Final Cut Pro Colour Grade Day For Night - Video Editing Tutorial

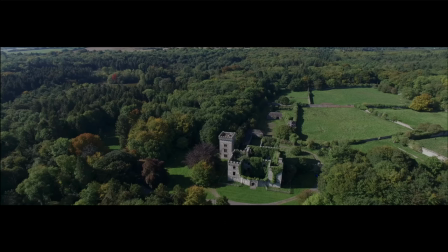(45:01)
There's no sky, there's no light bleeding into the footage,
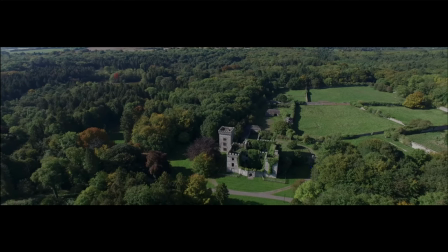(45:05)
even though it's daytime, because of the way the drone is moving, the position of the drone.
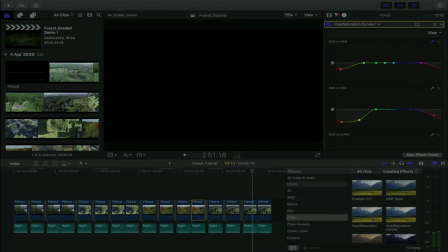(45:11)
It's not facing the sun. So that's perfect. This is actually what I consider the most ideal condition for doing day into night, because as I said before, this is it with a LUT applied. And for you guys might find that perfect.
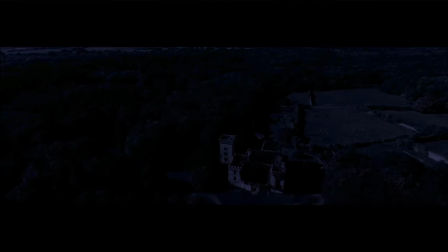(45:26)
I mean, that's a LUT by itself. And in this situation, the LUT by itself did its job. That looks a lot like nighttime. How did I get this effect in Final Cut Pro?
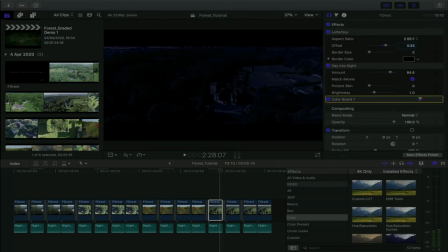(45:37)
I actually mixed two of them. I mixed day into night, and I actually went into color presets. And there's one called Moonlight. So I mixed and matched those two.
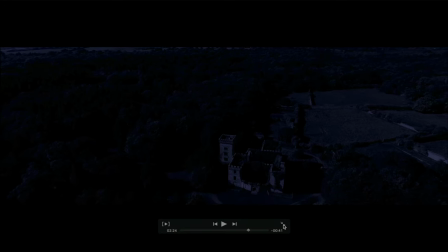(45:52)
So again, this doesn't look perfect, but you know, if you're not proficient in Final Cut Pro or editing, talk to your cinematographer.
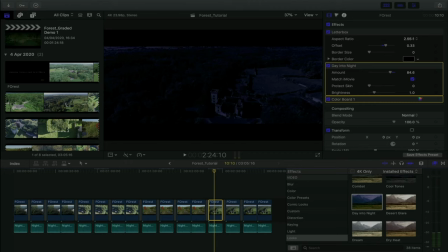(46:00)
Make sure he's recording the day into night footage in the best circumstances possible,
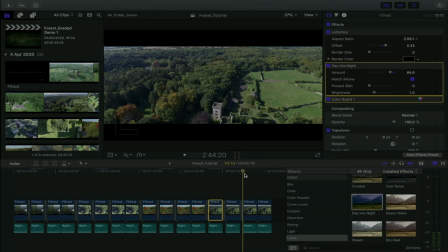(46:06)
which means no light bleeding into your image and no sky,
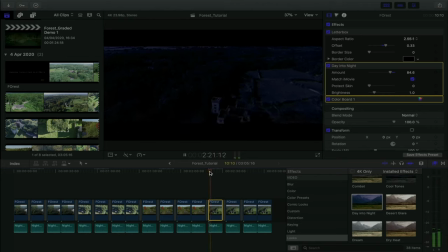(46:10)
because using just filters, this is kind of what you guys are looking for. Nevertheless, we strive for perfection. So this is ultimately what we want our version to look like.
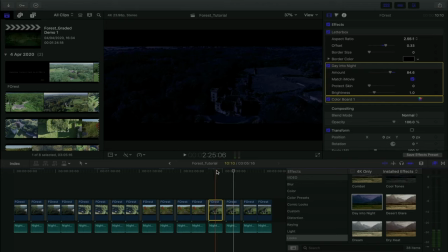(46:22)
It looks far better than the LUT, but as I said before, using this LUT might work for you, because again, you know, it did its job in this shot. But again, we're looking for something a bit more realistic, a bit more professional, and a bit more highbrow.
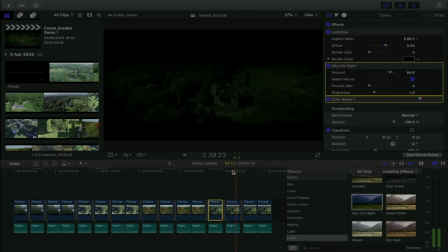(46:37)
So we're going to again go in and play around with all of our effects. So let's work backwards so I can kind of see what you're doing one by one.
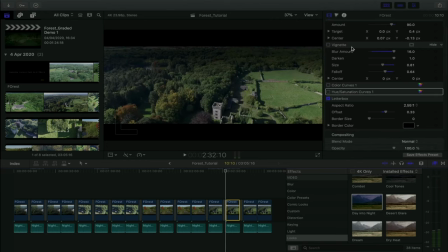(46:47)
And as you can see, I have the least amount of effects here because there's not much to be done. So the first thing I did was I just applied my graduated mask, just because there was a tiny bit of light coming in from above. But there's actually a more artistic reason for it later on, which I'll explain. I added my vignetting in.
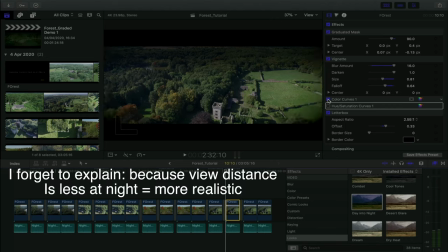(47:04)
Vignetting is always great. And again, my color curves kind of did what they have to do.
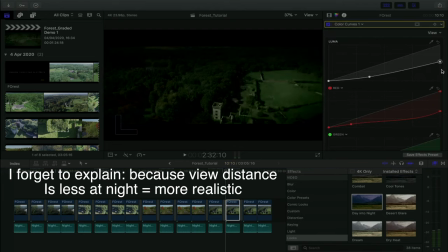(47:08)
You know, I just kind of adjusted the luma.
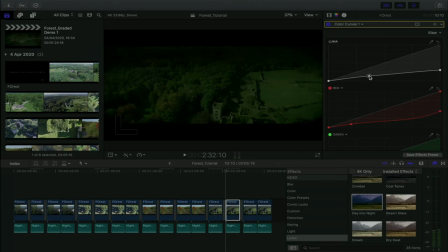(47:12)
You know, it's linear, but there's a slight uptick when it comes to more of your shadows to your midtones, because again, the image was getting so dark you couldn't see anything, and that's never perfect either. I just took a lot of red out of the image, again full green, because at nighttime you wouldn't see as much color.
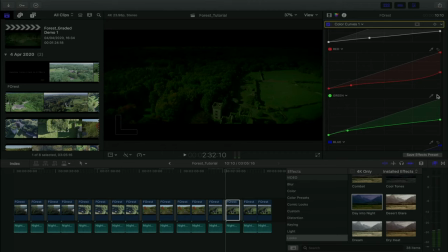(47:31)
I just removed some of the saturation. Again, you probably shouldn't be removing saturation and color curves. That's probably a job for hue and saturation. But I was really rushing at this point because this was the last shot and it was like 5 a.m. or something.
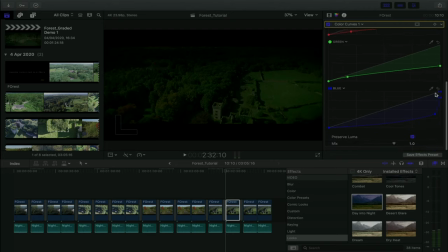(47:46)
So I just like sped through it like no one's business. And then here you can see I did something really interesting with the blue. And that's because you have like these little blue highlights. If I didn't affect the blue, like you can kind of see them there. And again, for the shot, I was like, you know what, just let's take all the blue out of it, because you can't see the sky.
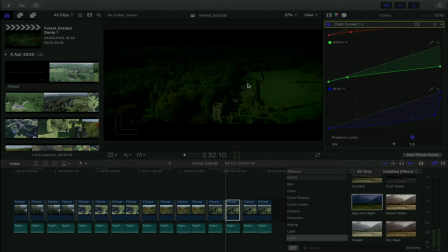(48:04)
There's no light bleeding into the image, so there shouldn't be any semblance of blue. And there should be blue if, again, there's light bleeding into your image or if you can see the sky. But if there's neither of that, no blue in your image if you're doing day into night.
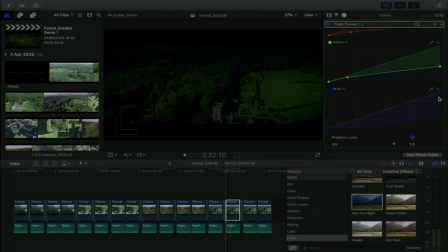(48:19)
So I really got rid of it. And that's quite an interesting curve I got going on. But again, you're experimenting. Every shot is different. Finally, I added my hue saturation curves. And again, what I'm really doing here is just removing the saturation from some of the grass
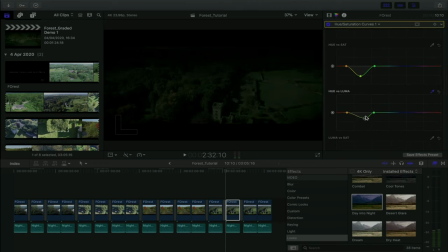(48:37)
and also removing the luma from the grass, which is how you can kind of end up with something like this. You can kind of see the way that's what I'm doing here. This is really where you should be changing the saturation of the grass.
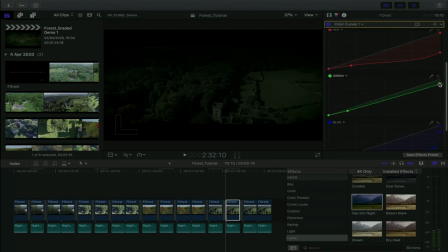(48:51)
You shouldn't be doing it really in color curves, which I kind of cheated and did here, but it doesn't even make a difference. There, see, I got rid of it. Like, you should really be doing it in hue and saturation curves. In fact, that probably even looks better, because this is the right way of doing it.